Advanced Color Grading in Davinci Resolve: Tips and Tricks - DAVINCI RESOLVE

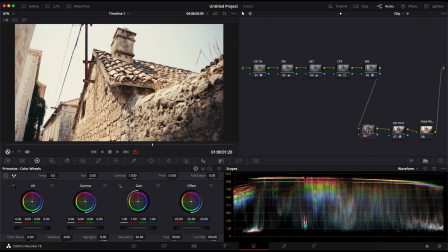4:34 I'll move the nodes and create another node. On this node, I will create a power window.
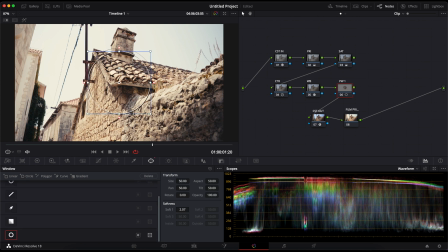4:53 I'll create a circle around the object, and that's the house in this case. I'll increase the softness a bit, and you can do that by going to the softness slider or just clicking and dragging on one of the red dots.
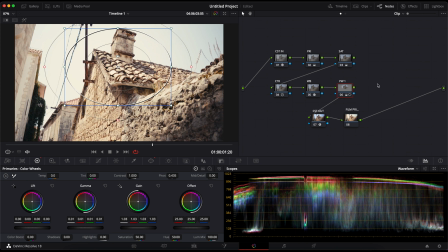5:10 I'll pull up the gamma and the gain. Then I will press Option O on my keyboard to create the outside of the power window. This inverts the mask to a new node.
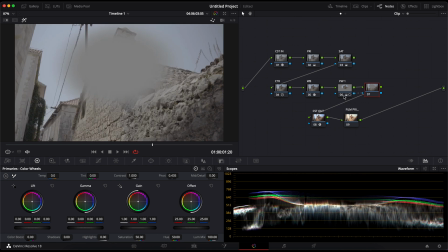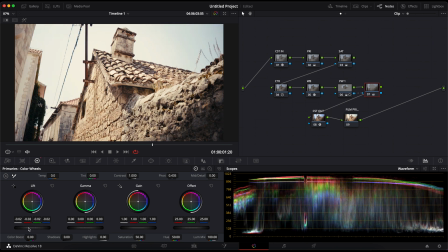5:30 this note, I'll decrease the lift, decrease the gamma, and check the results. As you can see, now I've created a natural vignette.
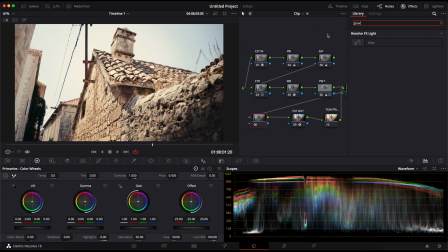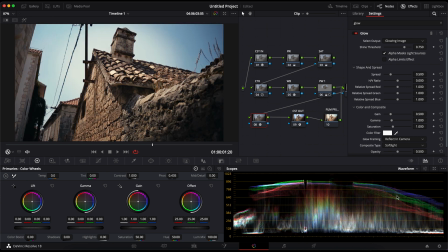5:54 On the next note, I'm gonna apply the glow effect. I'm going to switch the composite type to soft light and decrease the shine threshold all the way down.
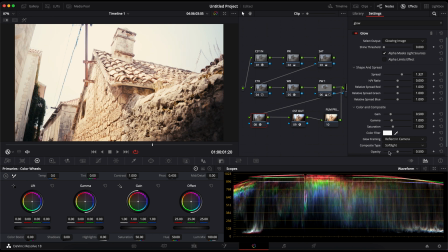6:03 Next, I will slowly increase the shine threshold and play with the opacity and spread.
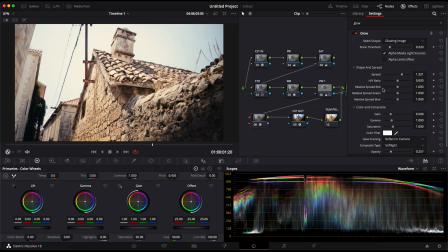I'll turn down the opacity and label the note. Then I will add another glow effect.
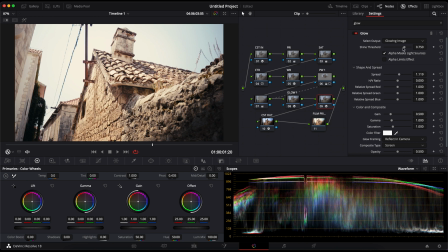6:31 On this effect, I will change the composite type to screen. I will do this to soften the highlights a bit. I will increase the spread, turn down the shine threshold, and turn down the opacity.
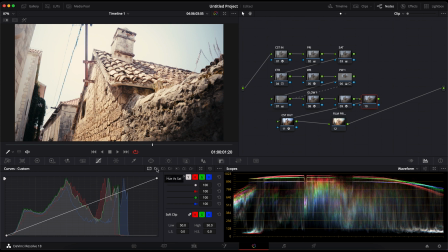6:51 Now I notice the sky is white. I don't really like it, so I'll increase the blues a bit.
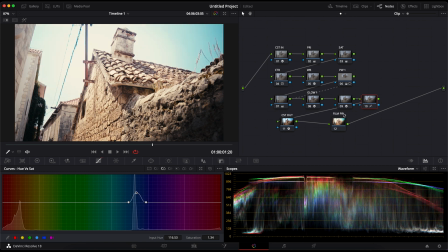7:08 As you can see, this looks much better. I label the note as look.
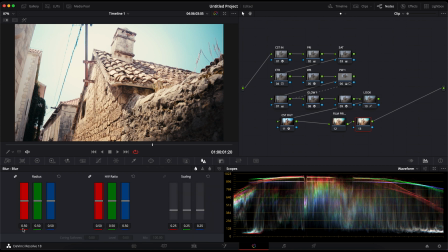7:22 Now I'll add some sharpness. Make sure not to overdo this because I don't want the footage to look digital.
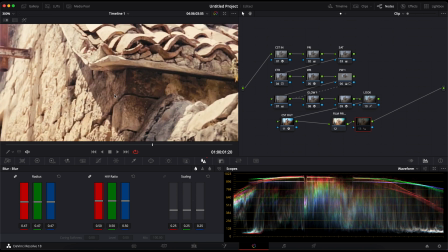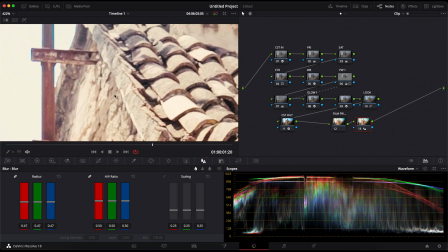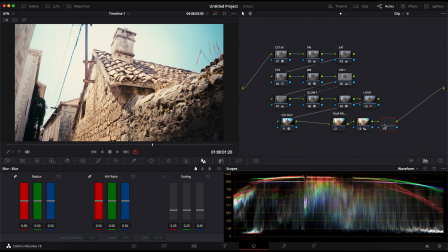Then I'll add some grain to get rid of any bending or artifacts.
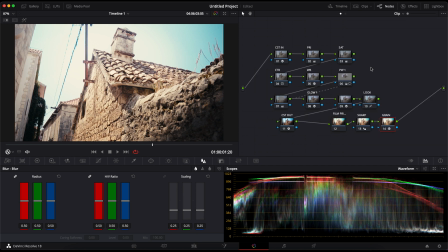8:05 Usually I just leave the film grain on its current preset. I think it looks okay, but you can choose another one if you want. I'll adjust the white balance a bit to ensure the white balance still looks good.
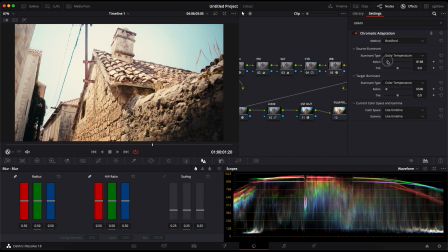Then I'll add my own LUT. This LUT adds a little bit of contrast and ensure all my shots look the same.
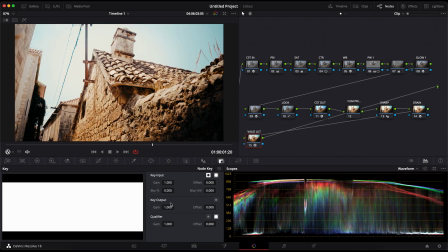8:34 I want a consistent grade, so that's why I always use a LUT for extra safety.
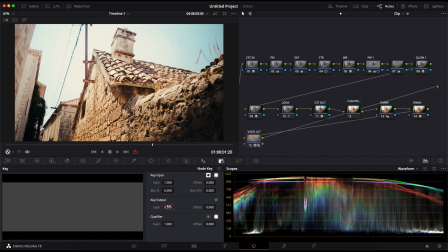8:39 I think it's too intense right now, so I turn down the key output.